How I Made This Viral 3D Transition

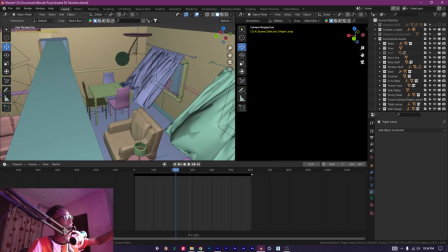I just put it in the right direction, you know, the direction I made it face the side that this curtain will be facing, you know, pretty cool stuff like that.
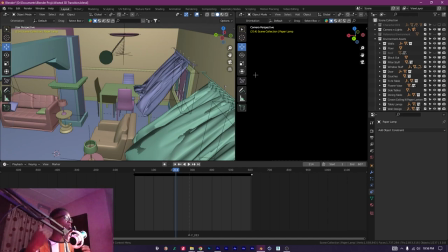So that's like the basics for the cool stuff I did, you know, to make the scenes look cooler.
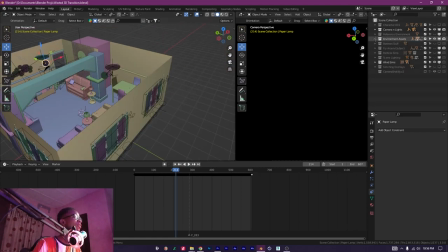All right so the next thing I did now to make this scene cooler was the fly around subjects,
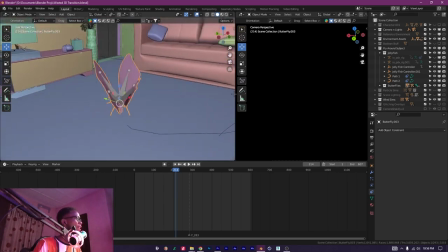the butterflies, the jellyfish, all those things. So I got this butterfly from Sketchfab, credits to this guy, and I quickly,
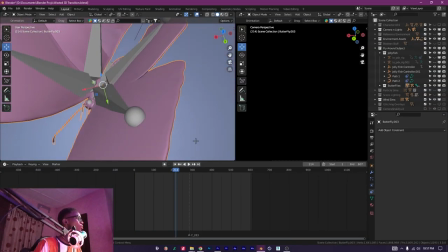you know, learned how to rig it, and then you notice that the butterfly is actually animated.
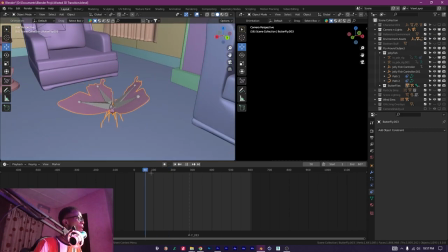I wanted the butterfly to show more, so when the camera angle, like if I go into my camera angle,
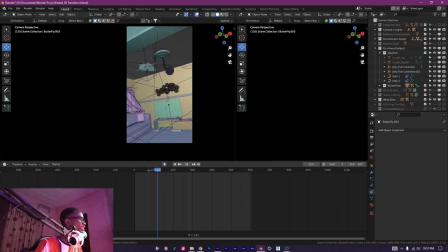right, you'll notice that when the camera starts, the butterfly is not really visible, But when it gets here, you can see the butterfly. Then if you come out of the camera, you notice that once that place goes out of frame,
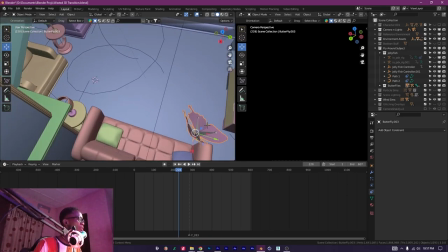I quickly animated the butterfly to come over here, so that when you go back into the camera,
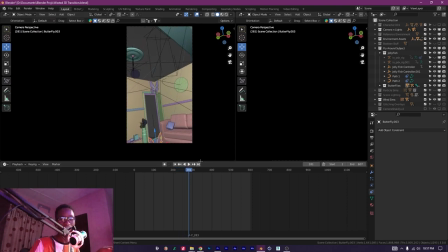when the camera goes around, you can see the butterfly again. You know, I just wanted the things to show but not draw too much attention. Like, you can see them. I took an extra effort to put them in the scene, and you can see them, but they're not taking all the attention away.
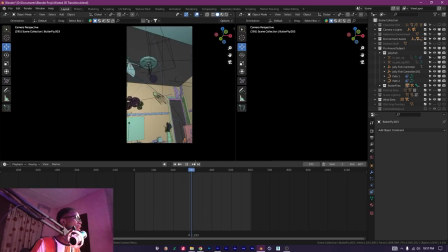And you have the one on the roof that was there throughout, and you also have another butterfly that is like at this corner here.
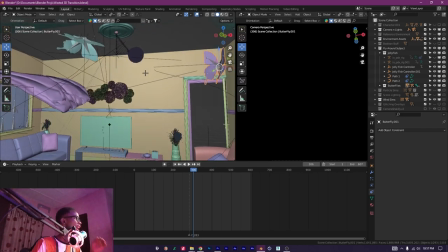So just, you know, I just brought the butterflies in, I animated it, then I played around with the animation speed of most of them. You know, I tried to alternate or to randomize their animation speed.
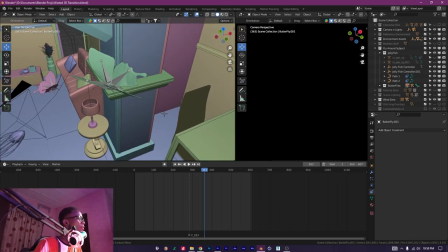I made some random tweaks to the keyframes, so their wings move at different paces, and it's not like, you know, everything is moving the same way.
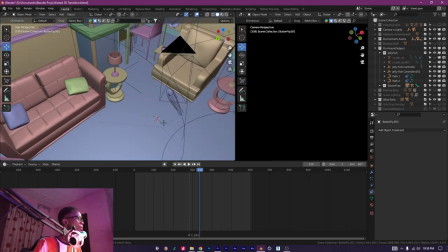There's also another butterfly here. Then the jellyfish. At a certain point in the video, I didn't want them to show at the start of the video because it would be too distracting.
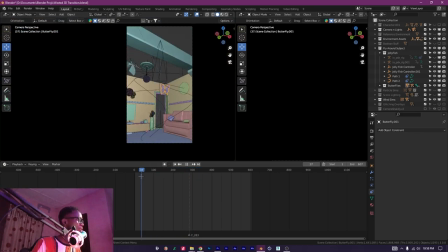So you'll notice that the jellyfish do not actually show until the camera comes around the first time.
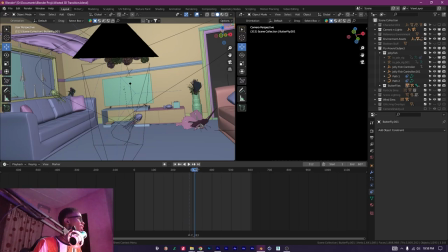Then I scaled them in, and this is credits for where I got the jellyfish from.
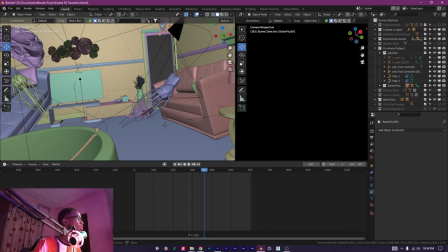Then I scaled the jellyfish into the scene.
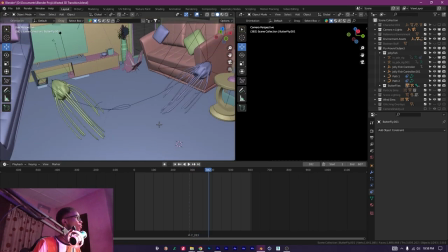They come in like this, okay, and they follow their respective curved parts.
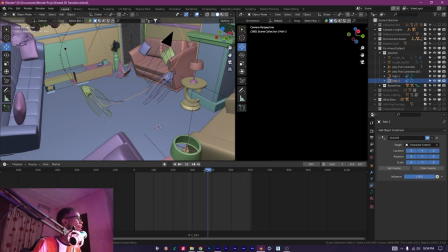This one follows this part, and this one follows this other part, and the scaling, and it was already pre-animated.
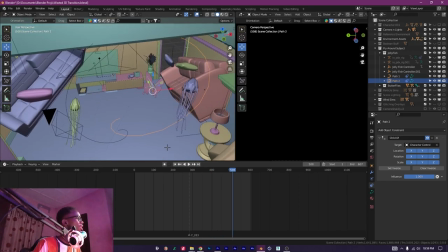So all I just did was to keyframe the, you know, it's moving on the part.
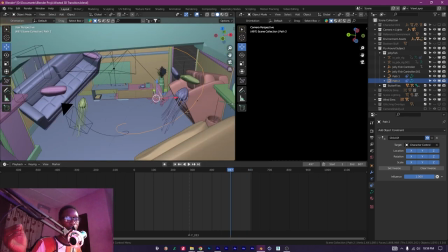And that's it for the creatures that I put in the scene.
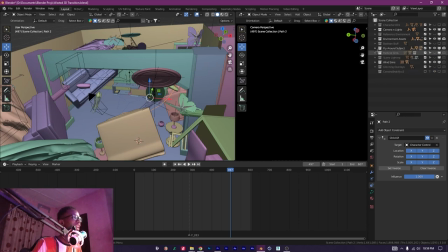Honestly, the original one, like creatures, what Edward Off put was like spiders and sharks, but spiders are too spooky, and I don't want my family members coming to ask me why I put spiders in the living room in my VFX videos.
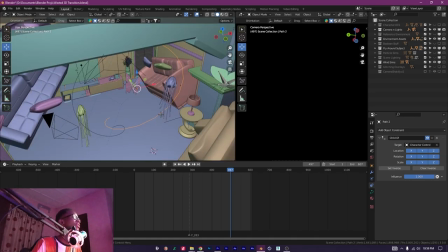That was my reason for choosing butterflies and jellyfish. Then the last thing I did, I hope it doesn't crash my Blender,
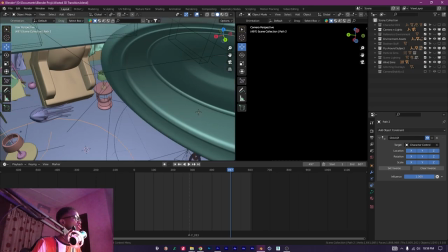because this version of Blender crashes whenever I try to play movie sequences as planes.
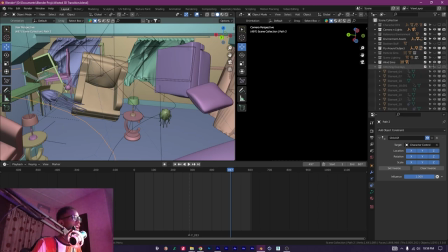I don't even get what I mean, but basically what I did was I added glitching overlays to the scene.
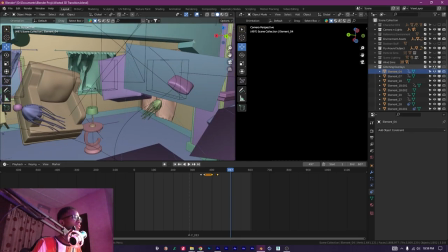And the only way you can see, let me turn off this creature so that you're not too distracted.
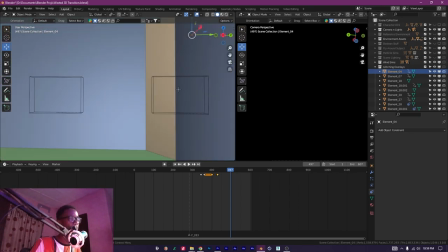The only way you can see this is if I should put it in texture mode, alright?
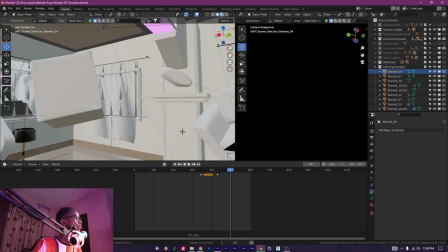So, in material mode. So if I put in this mode, once it loads, okay, I hope it doesn't crash my stuff.
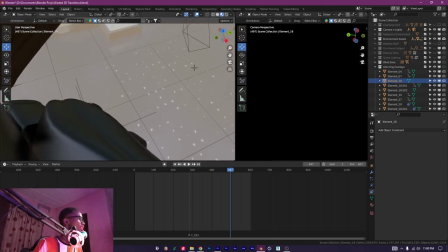You'll notice the first one on the ground here. If I go back into solid mode, this is it.
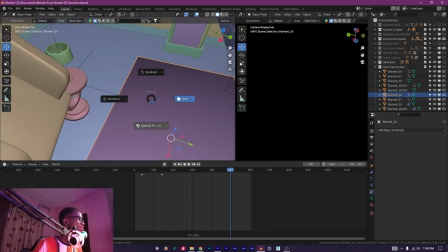I go back into material mode, this is it.
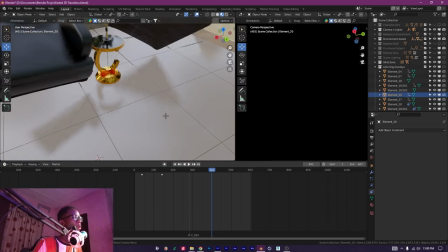They're like pre-made glitch overlays that I just imported them into Blender as a plane.
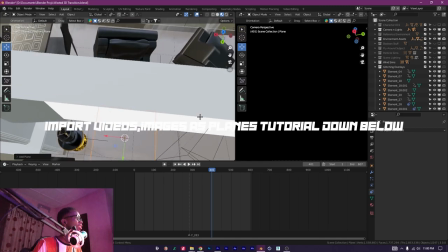Like, you know, you can just create a plane, create a mesh plane, alright, GZ, and then you go into your shading tab.